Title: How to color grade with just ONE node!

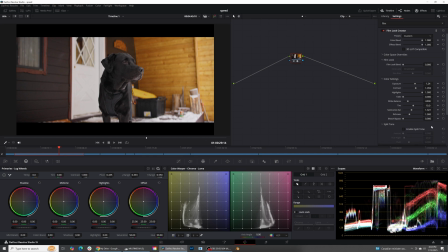255s
Since this was shot in a really cool environment, what I want to do is just enable split toning. What split toning is I'll show you, easier to show you. If you increase this, increase this all the way to 100, what this is going to try to do is put cooler tones in the shadows and warmer tones in the highlights,
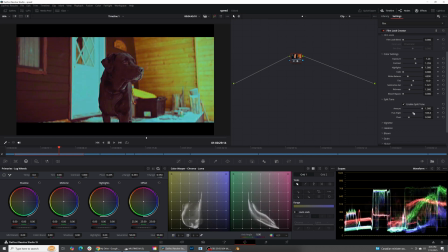272s
because we're going to be splitting those tones. And you can change what color you want that to be, and there's a whole bunch of really cool effects that you can do with just this alone. I'm going to go ahead and just put that back to the default, and I'm going to grab my pivot and just push my pivot over and really accentuate all of those blue tones in the image,
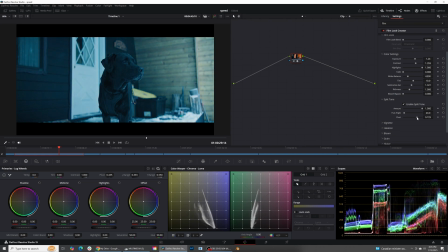289s
because I want this to be a very cool looking image. Right about there is good, and then you just grab this amount and just slowly dial that back down until you feel like you enjoy where it's at. Right about there, and then you can also just kind of mess with the pivot a little bit, maybe push it a little bit more.
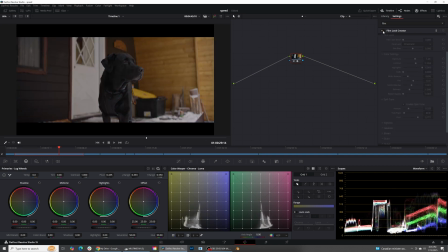308s
And again, from here to there in just a few clicks of a button.
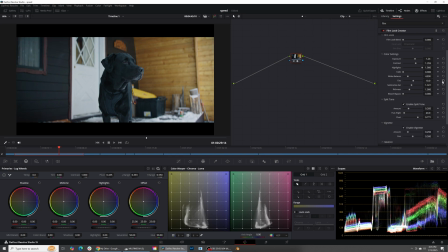312s
At the very end of all this, it's very simple to go ahead, add a vignette, add a little bit of halation. What halation will do is on these brighter areas, it will give it just a little bit of a red tint, maybe some bloom.
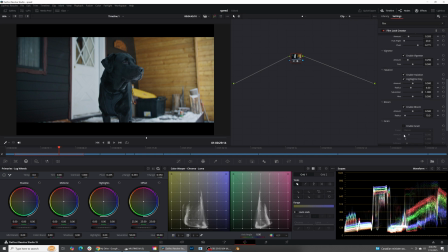327s
Bloom's gonna soften up the image a little bit on the highlights. I always like to add a little bit of grain. I like to do the 65 millimeter, take down the saturation, and then make sure the image to focus is all the way to one. Because if you turn it down, this will actually bring your image out of focus, and I wanna keep it as sharp as possible.
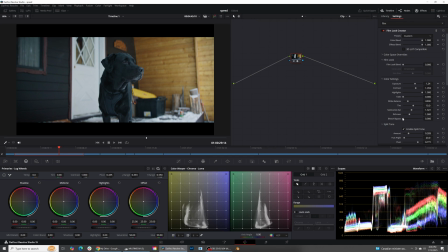346s
And now the last step that I like to do is just grab this bleach bypass and just push this up just a little bit to give it a little bit more realism and maybe just touch on the richness just a little bit. And that's it. So if we look at our clip,
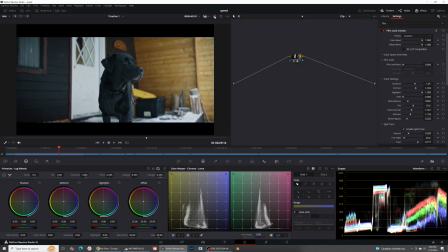363s
we went from this to that just by adding one node and just doing a couple features on that node or on that preset.
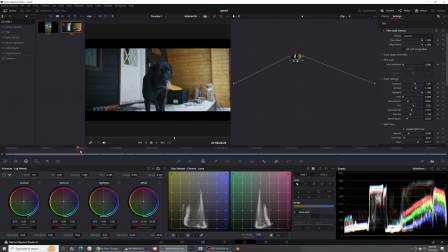370s
And now what we can do is we can head into our gallery, right click that clip, head over to the rest of our clips, and then just press apply grade.
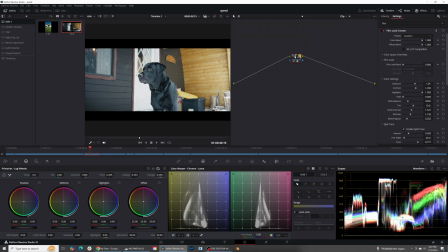379s
And if it's not looking perfect, all you have to do is head over to that exposure and maybe just bring down the exposure, bring up the contrast a little bit.
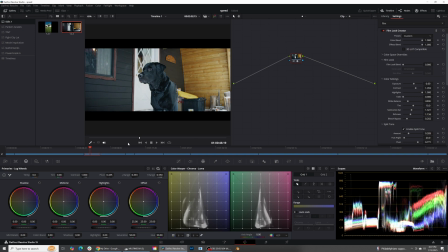386s
And of course, you still have access to all the other tools inside of DaVinci to get this image where you would like it to be.
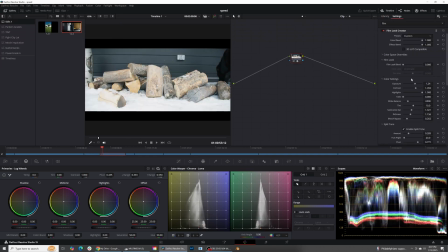392s
Let's look at this image right here. Apply that. Again, a little bit too much exposure, so bring that down, and we're good.
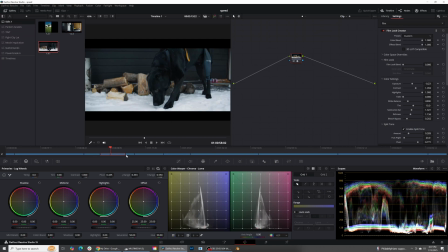398s
Just with one click of a button, we are already looking good. I'm gonna grab that still now, head over to here, apply grade.
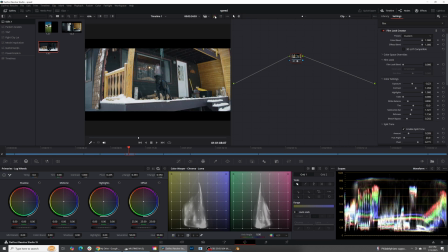406s
Again, one click, and that is already looking just fantastic.
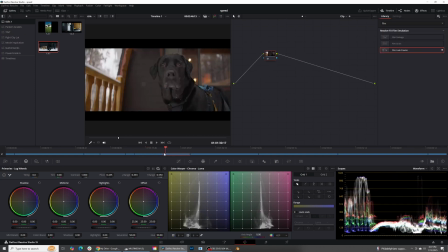413s
Apply grade, that is already looking, that's looking fantastic. Also, this clip's gonna look great. Boom, this one just might need a little bit more exposure, it looks like. And that looks fantastic. I am blowing out the highlights just a tad over here. So unfortunately, this one would need a second node.
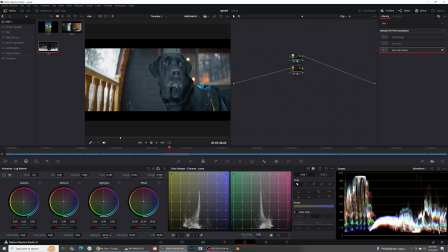431s
Let's go into there and just pull back some of those highlights just a little bit on that one.
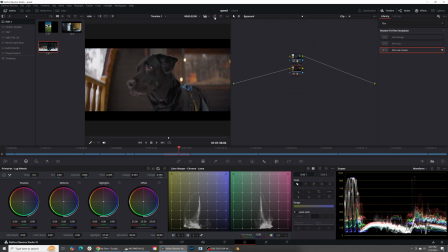437s
But that is looking great. Again, before, after, before, after. So that's the node. If you have any questions, go ahead and leave them in the comments below. And, well, thank you for watching.
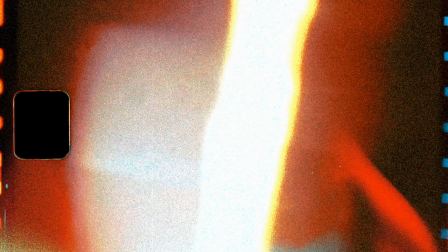449s
Love you.